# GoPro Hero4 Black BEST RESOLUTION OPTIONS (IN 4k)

Okay, here is every resolution option out of the GoPro Hero4 Black, which is the latest and greatest GoPro. So first of all, let me just show you 4 seconds of each one of these shots, and then I'll explain a couple of conclusions I came to.
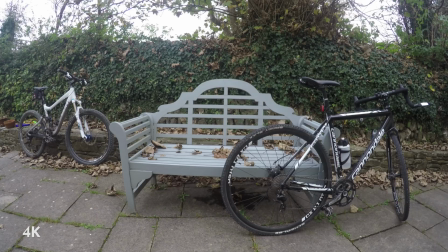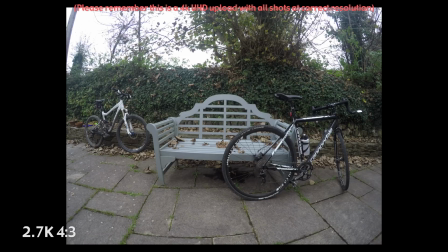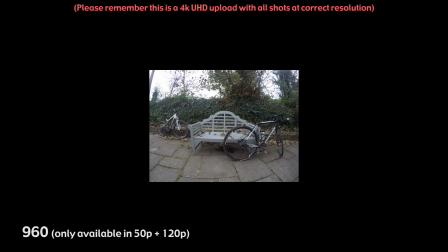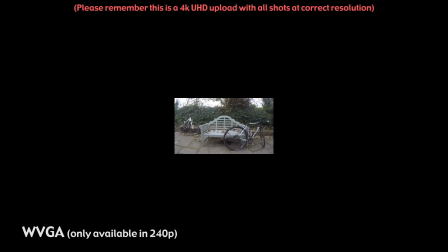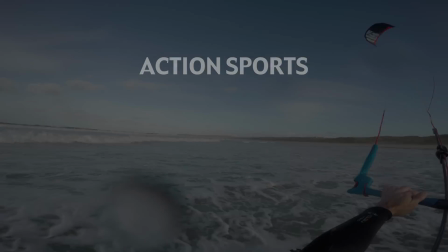[1:10]
Okay, so my conclusions from this quick test. Firstly, I need optimum resolutions for
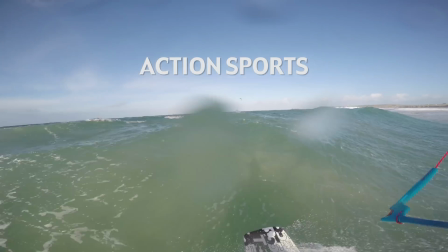[1:18]
experience type stuff in terms of action sports, mountain biking, kite surfing, that kind of thing, where you're generally wearing the camera often.
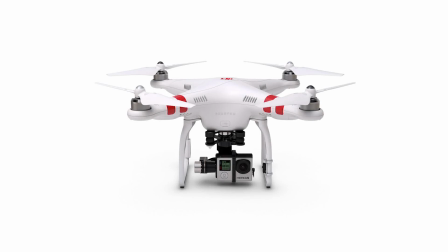[1:25]
And secondly, I use my GoPro on my Phantom 2 for aerial stuff. So I want the optimum resolution for that as well.
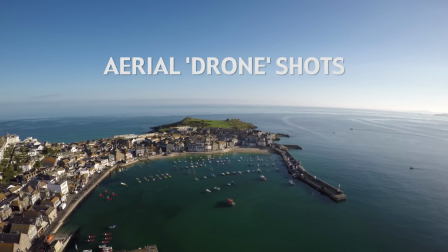[1:33]
And what conclusions I've come to is that for action stuff,
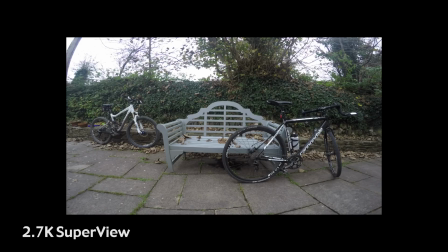[1:37]
I think the 2.7K SuperView is probably going to be my best option.
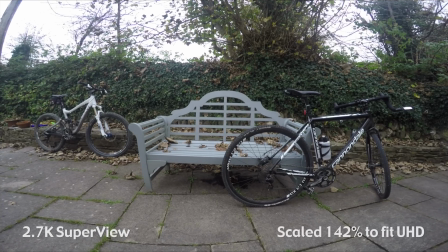[1:42]
Now the 4K SuperView only allows you to have 24 FPS, and I tend to work in 25 frames per second for most of my stuff. So that's that kind of discounted. So the 2.7K SuperView is the next best sort of highest resolution one for me.
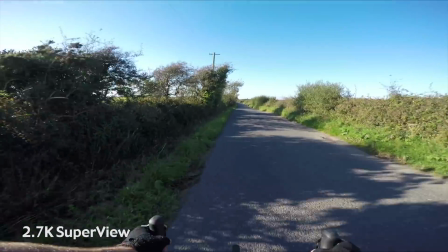[1:58]
And what the SuperView gives you is, because it's kind of keeping the center of shot regular,
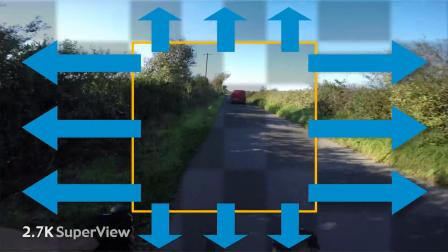[2:03]
and then what it's doing is taking the whole image for the whole sensor, and then stretching out the left and right of shot,
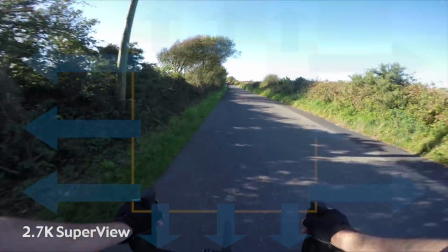[2:11]
basically. So it's distorted, but it's also giving you maximum viewing angle in terms of left and right and up and down.
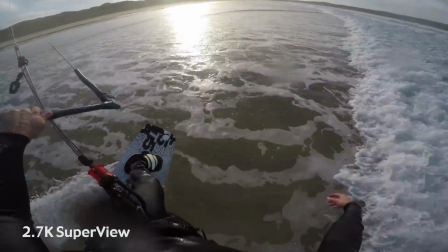[2:19]
So that would really help with the illusion of speed. So if you're moving forward through space on a bike or what have you,
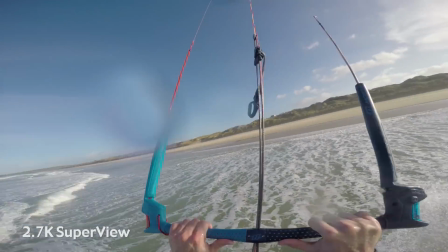[2:27]
the detail to the left and right, you know, your periphery is going to be moving faster than what's in the center of shot.
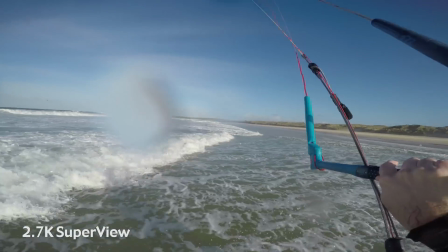[2:32]
So that's going to be great for conveying speed.
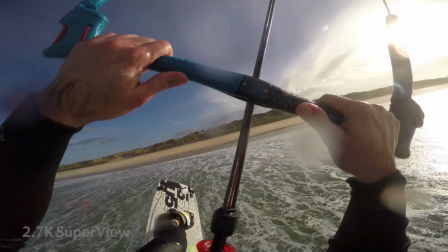[2:35]
It's not so good if you're panning the camera from left to right or right to left across a nice landscape.
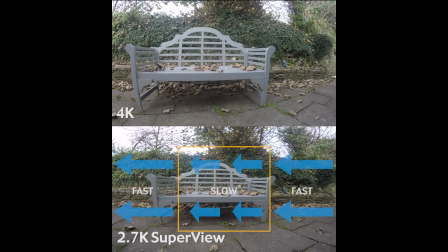[2:42]
It's not going to be any good for that, because it's going to be distorting the image. The image is going to be going fast, slow, fast as it goes through that stretching process that the camera is doing.
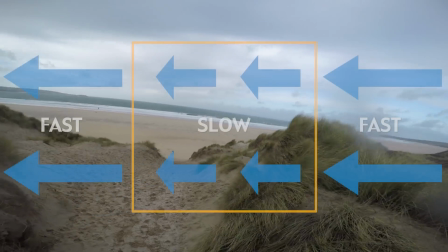[2:51]
So yeah, that's my solution for action, is 2.7K SuperView. Now for the aerial stuff.
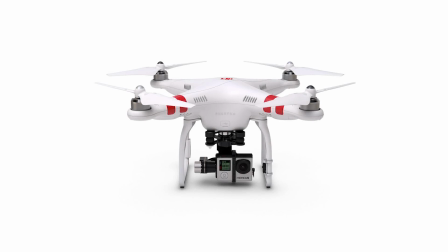[2:59]
What I've determined is that one of the issues that you have with aerial stuff with the GoPro is you get a lot of fishbowl distortion.
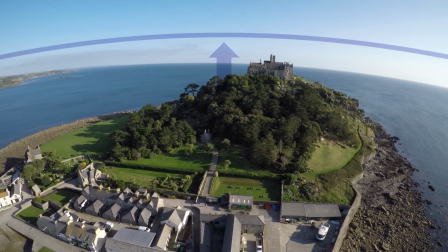[3:06]
So you get kind of a big bent hill rather than a straight line for your horizon line,
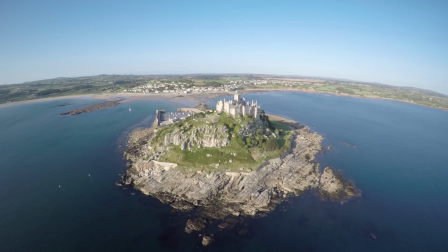[3:12]
which obviously when you're up in the air, that shows up quite a lot.
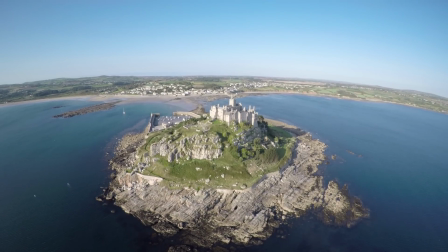[3:16]
And what solution I've come up to, or rather what decision I've come to, is the 2.7K
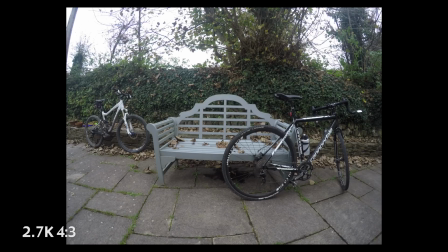[3:24]
4:3 aspect ratio is probably going to be my best bet for aerial stuff. Because what I can do is I can train the camera to be looking dead at the horizon, get the camera a little bit lower,
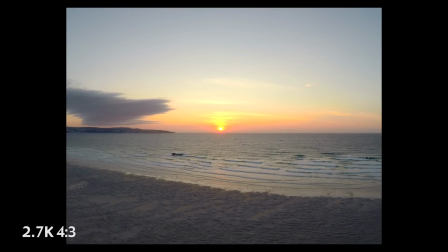[3:37]
and then what's down in the bottom of that shot, that you're still going to be looking down a fair amount.
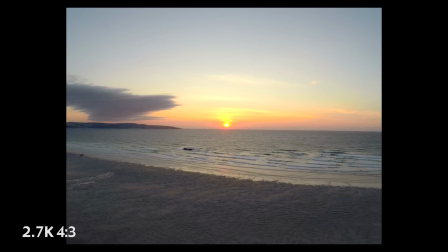[3:43]
So if you're looking at a surfer or a building or something on the ground, it's still probably going to be in shot as long as you're sort of back far enough away from it. And then what I can then do is drop that 4:3 aspect ratio into a 16:9 1080 workspace,
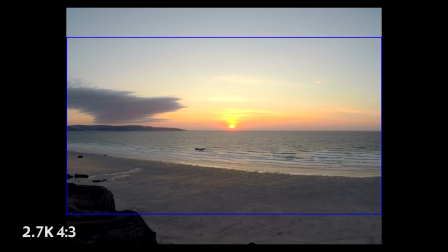[3:57]
crop out the unwanted sky at the top of shot.
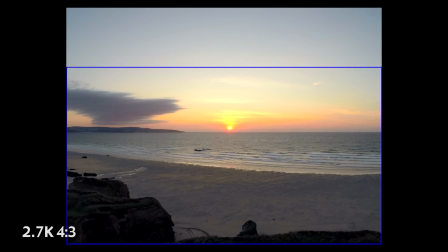[4:00]
So the horizon line is going to be towards the top of the image in the 16:9 1080 workspace.